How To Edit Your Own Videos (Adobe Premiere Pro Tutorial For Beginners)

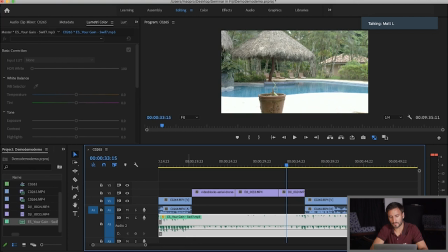(20:36)
So the way that we're gonna do that is we can add these little nodes or like keyframes onto the audio. So this is your overall audio level of the song. I'm gonna hit Command on my keyboard.
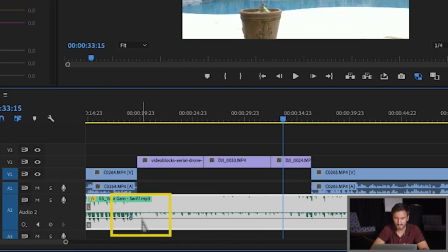(20:46)
I'm gonna click once, see that little blue dot? I'm gonna hit Command again, hold it down and click. And then same thing here, and one here. And then what we're going to do is I click, hold down, and I can drag up my audio levels like that.
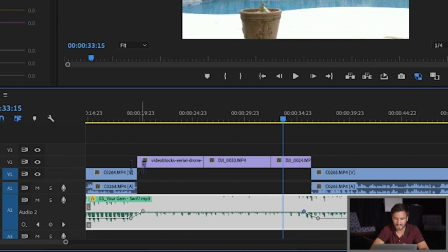(21:02)
And I can do the same thing with this one here. So the music now, it's going to be quiet That's and raise in volume. See how it gets louder? And then we come here. So here's what happens.
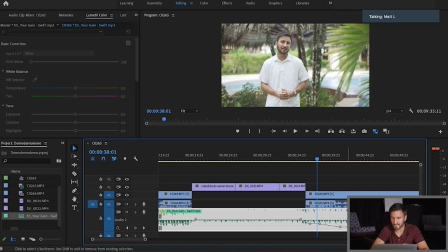(21:17)
And then we can keep on fading that out if we want. Okay, and we can actually add in a few more of those, and then the music can disappear completely.
I remember getting on a plane from Perth, Australia to Sydney, and then Sydney to Nandi in Fiji.
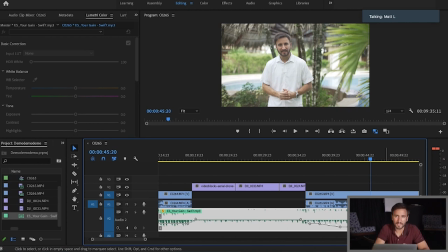(21:31)
So now the music's gone, and maybe we have peace and quiet in the background for 10 seconds, and then we might introduce a new song.
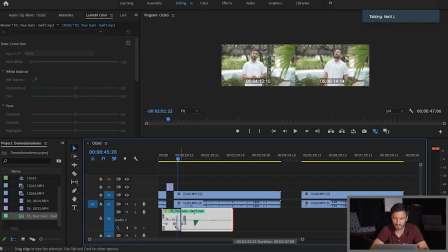(21:40)
So we could shorten this whole song, because you're not hearing it from there on anyway. Now there's no music. So that would be the next stage. Now, the last thing that we're going to do is we're going to do color. Now, color is really what separates videos that look amateur from those that look professional. And color is enormous. There are entire professions that it's dedicated on color. So for example, when you watch a big Hollywood blockbuster or your favorite Netflix series,
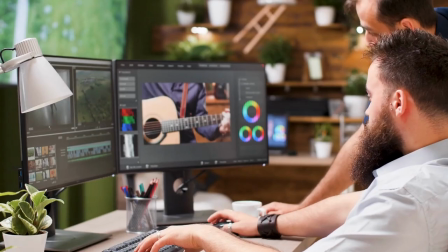(22:16)
someone or a team of people, their entire job is to focus on color.
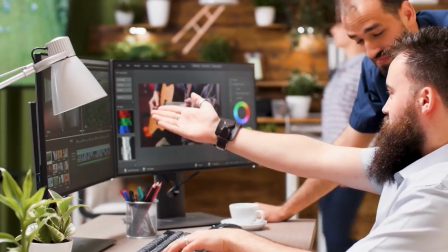(22:21)
So for example, if you saw the movie Joker starring Joaquin Phoenix, the color of that entire movie was very unique, very specific, and very deliberate.
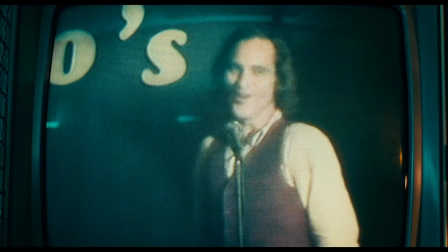(22:33)
And it was very carefully chosen because the color has an impact on how us as the audience is interpreting the story. So, for example, if we want a really warm image,
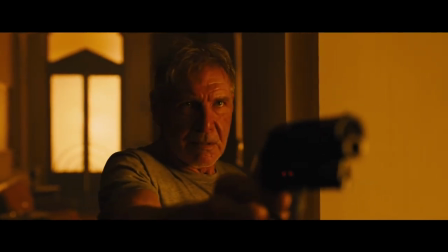(22:46)
we might have a lot more oranges and everything's warmed up.
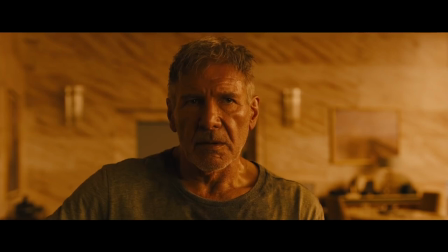(22:51)
But if we want a lifeless,
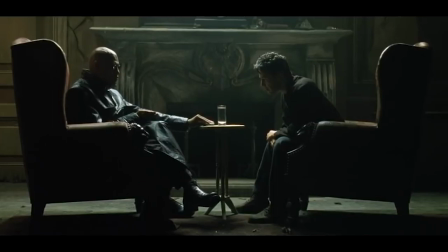(22:54)
dull image and we want our audience to see that there's not much life in this world that they're seeing on the video,
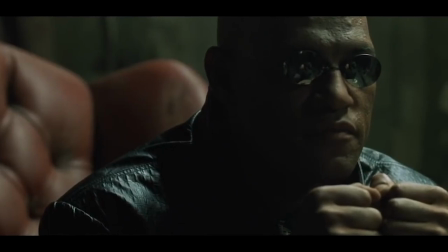(23:01)
we might drain all the colors out. We might have a lot more blues and grays.
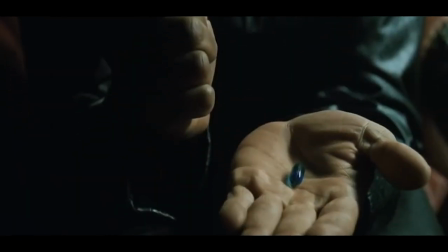(23:05)
So color can really make a big difference.
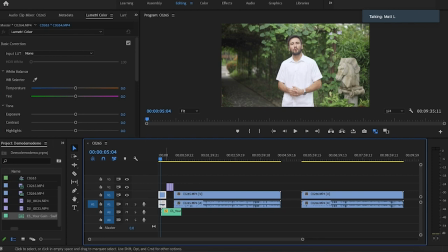(23:08)
Now, what you're looking at here, the color, it looks all right, okay, but we're gonna see if we can make it better. So what we're gonna do is, and again, I just wanna stress, if you're lost at this point, if I'm going really fast and you're already thinking I could never do that, keep in mind, I'm showing you about a week's worth of learning in my course. Normally we would take our time with this and I'm compressing it into about 15 minutes. So I don't expect you to understand this the first time you see it. You've got to learn this, you've got to see this several times and be practicing. And when you go through my course, I'm constantly emphasizing that, okay, I've shown you how to do something, now you go and practice it. Now go and spend 15 minutes to go and practice it, because that's the best way you're going to learn. And by the time you get to the end of it, over 90 days, you will be decent.
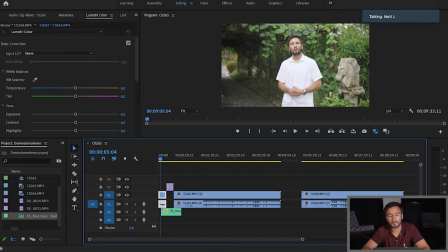(24:00)
If you've been practicing all the way, you'll get good at this. But we're going to be looking for something called Lumetri Color. Okay, and this is where we can do a lot of different things to the color. Now, the color of this shot, it's not so bad. I mean, it looks all right. My shirt looks nice and bright, and there's the greens.
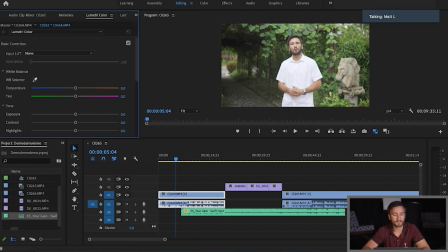(24:19)
It looks nice, but we can make it much better. So the first thing that we're going to do is see where it says WB selector. That's your white balance selector. And you want to look for something very white in your image.
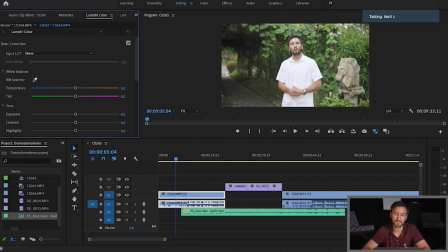(24:30)
Sometimes you have something really white, other times you gotta find something as close to white as possible, like this gray back here, but I happen to be wearing a white t-shirt, so when I click on that, Premiere Pro will automatically adjust the temperature and the tint, just like it did now,
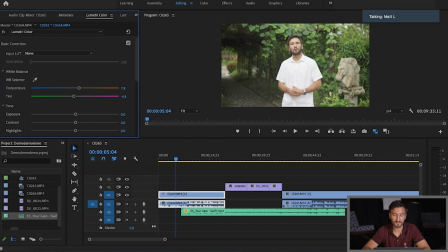(24:47)
and this is what it looks like after, and this is what it looked like before. So that's before, and this is after. So it's a small change, very subtle, but the subtle changes make all the difference in the world. Now we can keep on increasing the warmth and you'll see that the image becomes very orange.
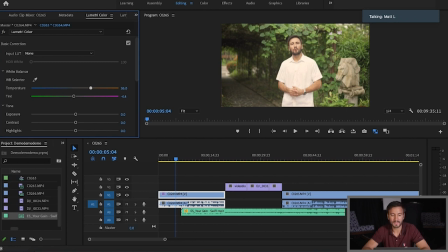(25:05)
So that doesn't look so good. So we want to make things that look good to the eye, they look somewhat realistic. So I'm just going to leave the temperature there. Down here is contrast. Now contrast is what that is.
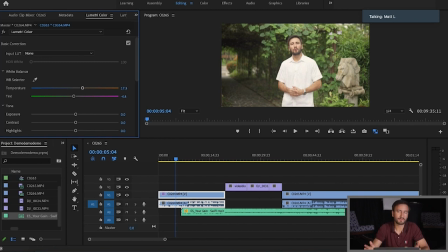(25:22)
Every color on the spectrum, whether it's red, green, blue, pink, whatever it is, lays somewhere between pure black and pure white. So what contrast does is it's going to pull down the shadows, like all these shadows you see back here in this arch.
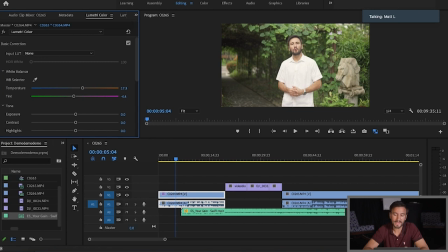(25:40)
It's going to pull them down and make them even darker. And the whites, it's going to brighten them up and make them even more white. So watch what happens when I increase the contrast. You'll see that this tunnel back here is getting darker and you'll see that the whites become, or the highlights become much brighter.
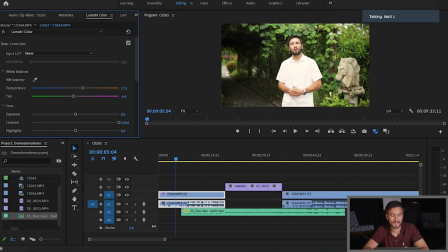(25:59)
Now that's probably too much, so we're gonna scale that back. Now we can also come down here. By the way, each one of these I go through very slowly in my course and I show you what each one does. So you will learn this step by step. I know it looks like a lot the first time you see it.
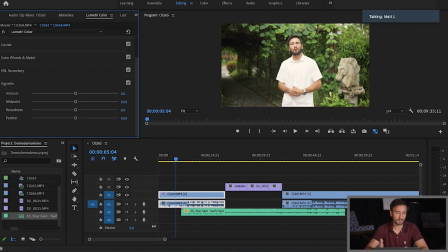(26:15)
I felt the same way, but it's like learning anything. You look at it for the first time, it looks complicated, but you practice. See down here where it says vignette? This is where we can add some shadowy effects in the corners so that we
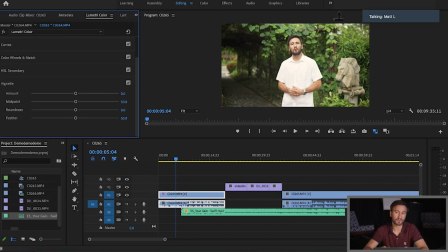(26:31)
make this center area seem more bright and draw the viewer's attention to it. So when I bring this down, look what happens to the corner. So that's after, before, okay?
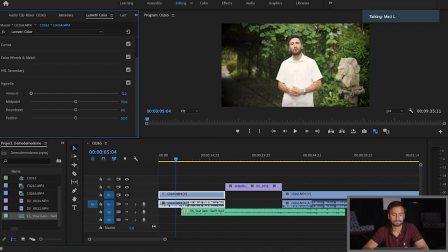(26:45)
Now you might like that, maybe you don't. I'm gonna make it more subtle, but that's basic color correction. Now if we come up here, we can see this is what it looks like after, and this is what it looks like before. After, before. After definitely looks a lot better.
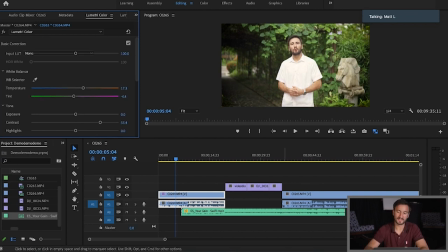(27:05)
So that's what we did with the color. Now we can do a whole lot more than that. And in my course, I show you what you can do. You can do some pretty amazing things. For example, we can isolate just the skin. Okay, we could isolate just the skin and we can change everything else. And that's important because when you're changing colors, the one thing that you don't want to change too much is skin, because if skin starts to get too pink or purple or green, it'll start to look unnatural. And that's the difference between amateur videos and more professional videos. They don't make anything look unnatural unless it's really intentional. Okay, so that is color correction.
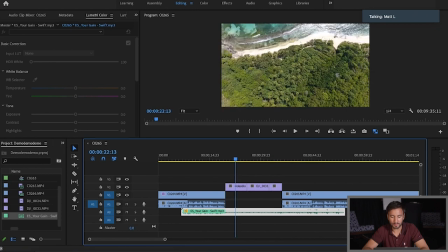(27:48)
Now, we would go through shot by shot and we would look for different ones that we can fix and we can make better. And in my course, I show you different ways that you can copy and paste color correction so you can speed up everything.
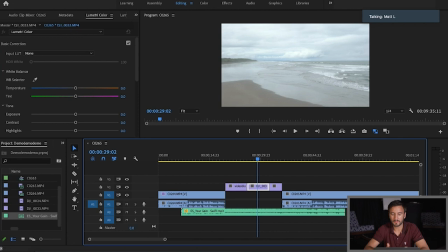(28:02)
You can make things go much faster. But you would need to go through each different shot and just make sure the colors look really good. So for example, this beach here, let's increase the contrast and watch what happens. Okay, we really bring out these blues more in the ocean,
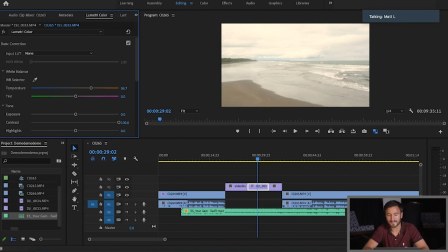(28:19)
the greens in the vegetation and the volcanic sand here on Estrias Beach, we also bring that out. If we grab this white balance, we find something white in the sky and you'll see that it just increases the warmth a little bit.
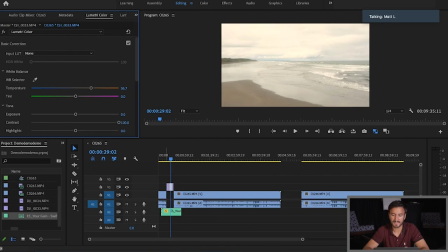(28:34)
We can crank that up, make it look more like it's sunset, okay? So that's color correction.